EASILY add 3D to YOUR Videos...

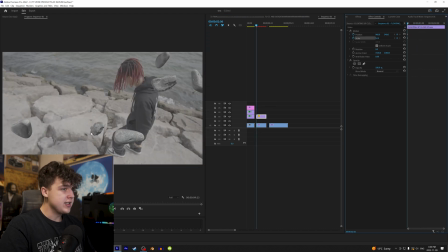[4:07]
We're gonna keyframe our position and scale and see where this rock is lined up to this one here. As it goes along, I'm just gonna drag it over. Cool, that looks tracked there. As you guys can see, we have the corner of this rock being cut off there. So now if you guys wanna fix that, we can go to opacity, keyframe around it, and then hit inverted.
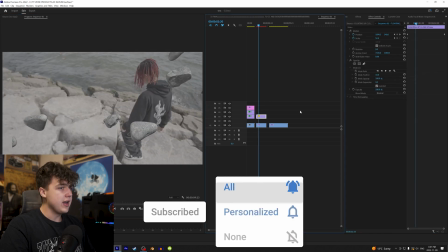[4:22]
If there's any rocks you guys want out of the picture, you can just do that. And you might actually have to go into the mask path and keyframe it.
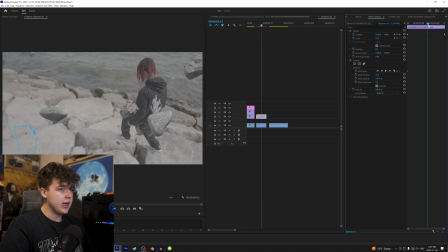[4:28]
So let's move this down here, and we're just gonna go along and track it. So just making sure it's being covered. Boom. cannot see it there. All right, now that looks really good there, guys. What we're gonna do is we're gonna color correct it to match the color of these rocks here. So just super quickly go into basic correction. We're gonna turn the highlights up, kill the contrast, maybe add a little bit of orange into there,
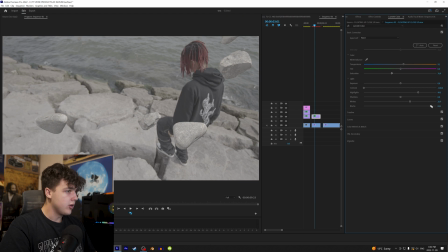[4:48]
clear the saturation a bit, turn up the whites, turn up the blacks, and maybe even turn up the shadows a little bit.
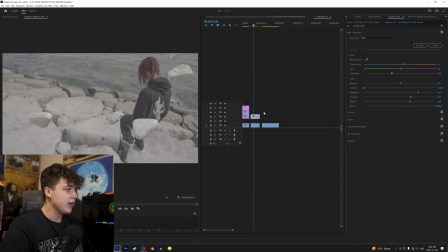[4:53]
I think that matches pretty decent there, guys. And we're gonna do a different color correction on this one here using our LUT pack.
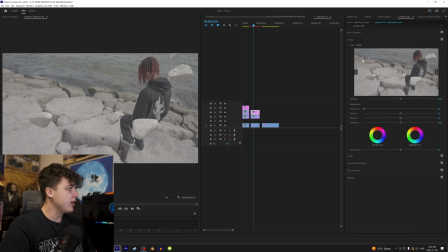[4:58]
So let's drag and drop another adjustment layer on here. Go into Lumetri Color, Creative, Browse, and let's go with number 126 this time.
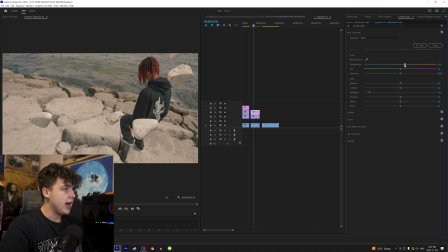[5:06]
That's a cool look there. I need some adjusting though. So let's turn the highlights down because they look a little bit blown out. Add a little bit of orange to that, a little bit of green, a tiny bit of contrast,
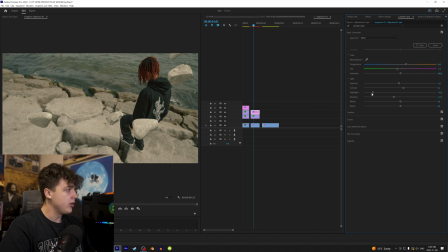[5:14]
turn the exposure down a little bit, shadows down, maybe highlights up a little bit more, play with the whites.
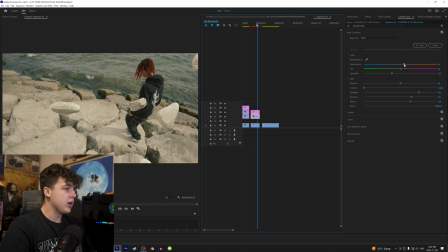[5:19]
And then once we have the color correction on there, we can play with these rocks a little bit more, get them to match. Just take your time with this. And then we're gonna go and apply that Gaussian blur on them because they are in the foreground. So if he's in focus, that means the rocks are gonna have to be out of focus, and boom, you guys can get a really cool look just like that.
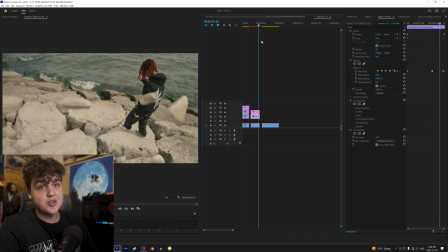[5:35]
Super easy, just in a few seconds. Drag and drop, come on, you guys are gonna get this anywhere else.
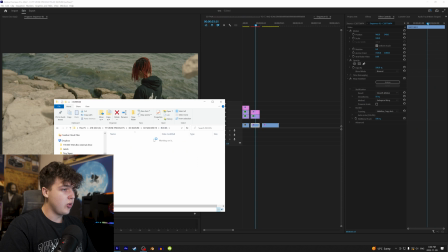[5:40]
And then we can even go and go to rocks, go to the vortexes. Let's try rock vortex one.
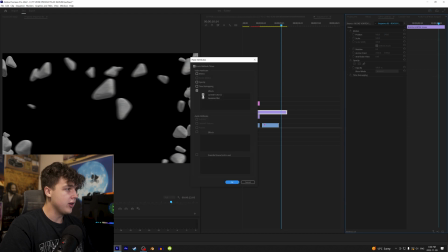[5:45]
I'm gonna drag that and drop that there. Press Control C, paste the color grade on it, crop it, and then we can have that going around Dami there.
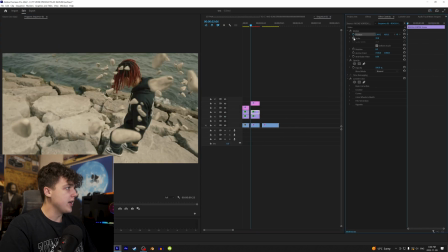[5:52]
I would even split on the speed to 50% for this one. And then we're just gonna go to the beginning, track position scale, size it up, maybe put it up below these, obviously. Turn these ones off for now, bring it down to about there, track it that way a little bit, scale it down because he went down, scale it down a little bit more, and boom,
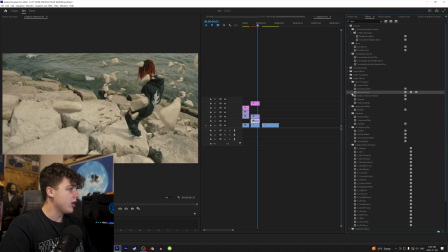[6:08]
that looks cool there, guys. And then let's add Gaussian blur to that as well. I think that looks good there.
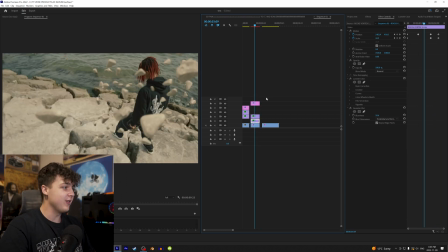[6:13]
And you guys can get a really crazy unique effect just like that in a few drag and drops. So we have the before and then after.
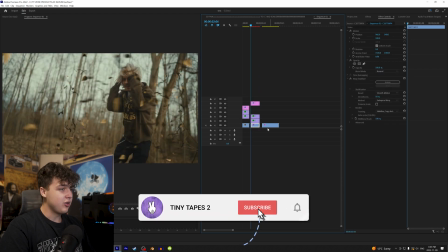[6:19]
And then for the first one here as well, didn't show it before, after. Crazy, guys. Just the amount of stuff you guys can do with this pack is insane.
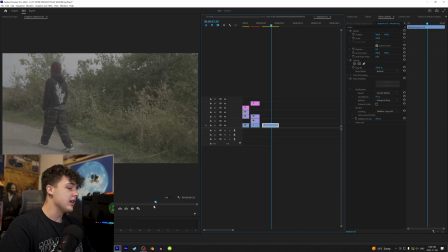[6:26]
Let's go on to the next one here. Dami walking. This one, come on, man. We're going to have to throw some leaves on this one.
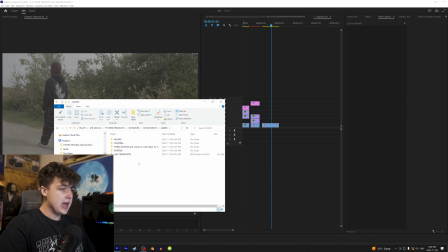[6:31]
Open up Nature Effects again. Let's go into leaves and let's go up with the floating leaves.
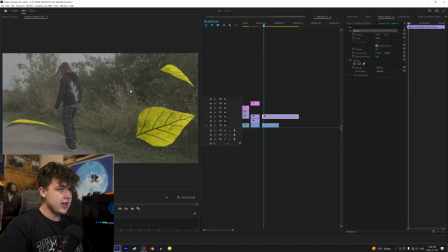[6:37]
Leaves floating, close up, boom. Resize that to where we like it. I think that looks good there. Position scale. And once again, let's track it. So it's going to move that way a little bit. Let's see how that looks. I think that looks tracked there, guys.
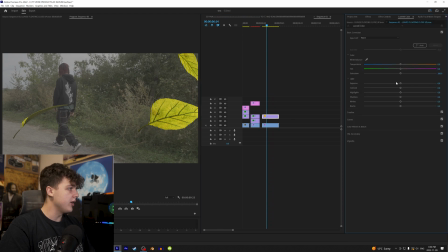[6:49]
Now, next, we're gonna match these leaves to those ones. So let's go Lumetri Color, turn up the greens, kill the saturation, maybe turn up the orange a little bit, shadows, kill the whites, take the contrast out, maybe even not the shadows as much,
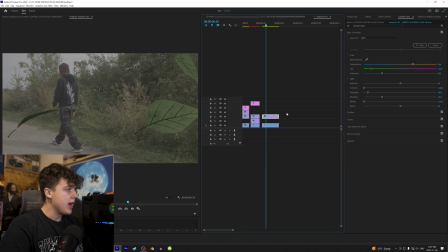[7:04]
and then highlights, bring those down. I think that looks pretty matched there. And then obviously it's gonna need a Gaussian blur, turn that up there because it's closer to the camera.
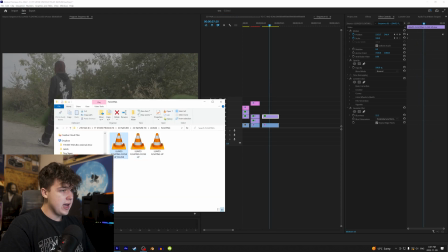[7:12]
Got some cool leaf effects there, guys. And let's go and do the leaves floating up, put that behind.
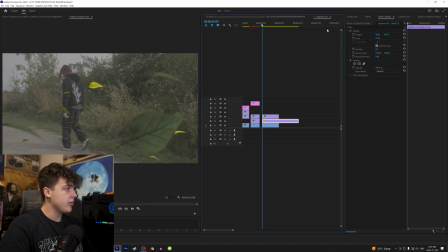[7:18]
So we have some in the background, scale it in, and just adding the same track, keyframe, kind of eyeball it, move it to the side. That'll look good there. Yeah. Looks really good. Control C, copy and paste the Lumetri Color, and let's copy and paste the Gaussian blur as well, but we're just gonna turn it down because it's closer to him.
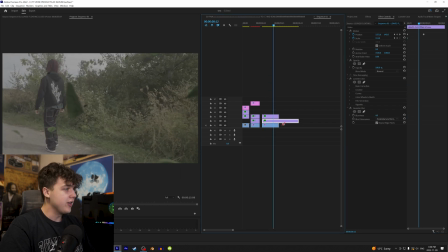[7:36]
Boom, leaves are super clean there, guys. Wow, looks amazing.
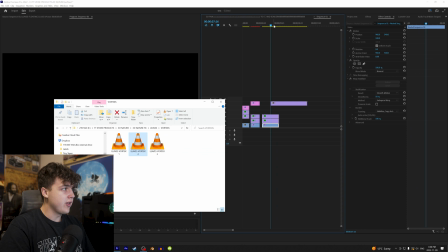[7:40]
And I'm not gonna do it for this one, but there's also leaf vortexes, so throwing that on there, we can go ahead and put that around Dami if you guys want, but I'm not gonna do that.
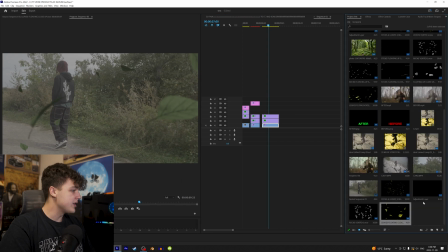[7:48]
There's three different ones in there. I'm gonna keep it clean for this one, and let's throw on that adjustment layer and get this color correction going wild.
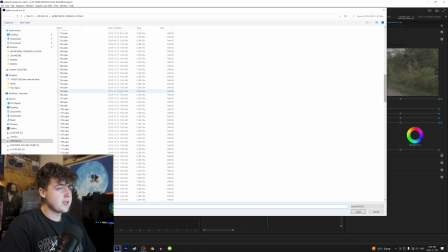[7:54]
Lumetri Color, Creative, let's go with the completely random one here, guys. Let's go with 94 and boom, we got a really cool green one here.
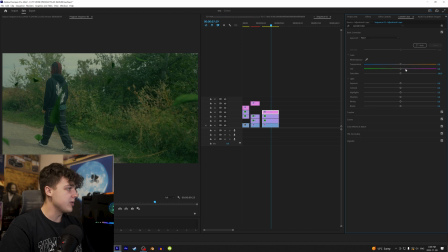[8:00]
We can spice this up a little bit more. Just gonna add some orange to that, turn the shadows down, highlights up, play with the contrast a little bit, maybe turn the whites up, and then bring the exposure down.
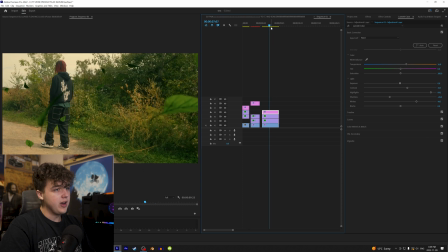[8:10]
And we get a really cool effect there, guys. Loving that.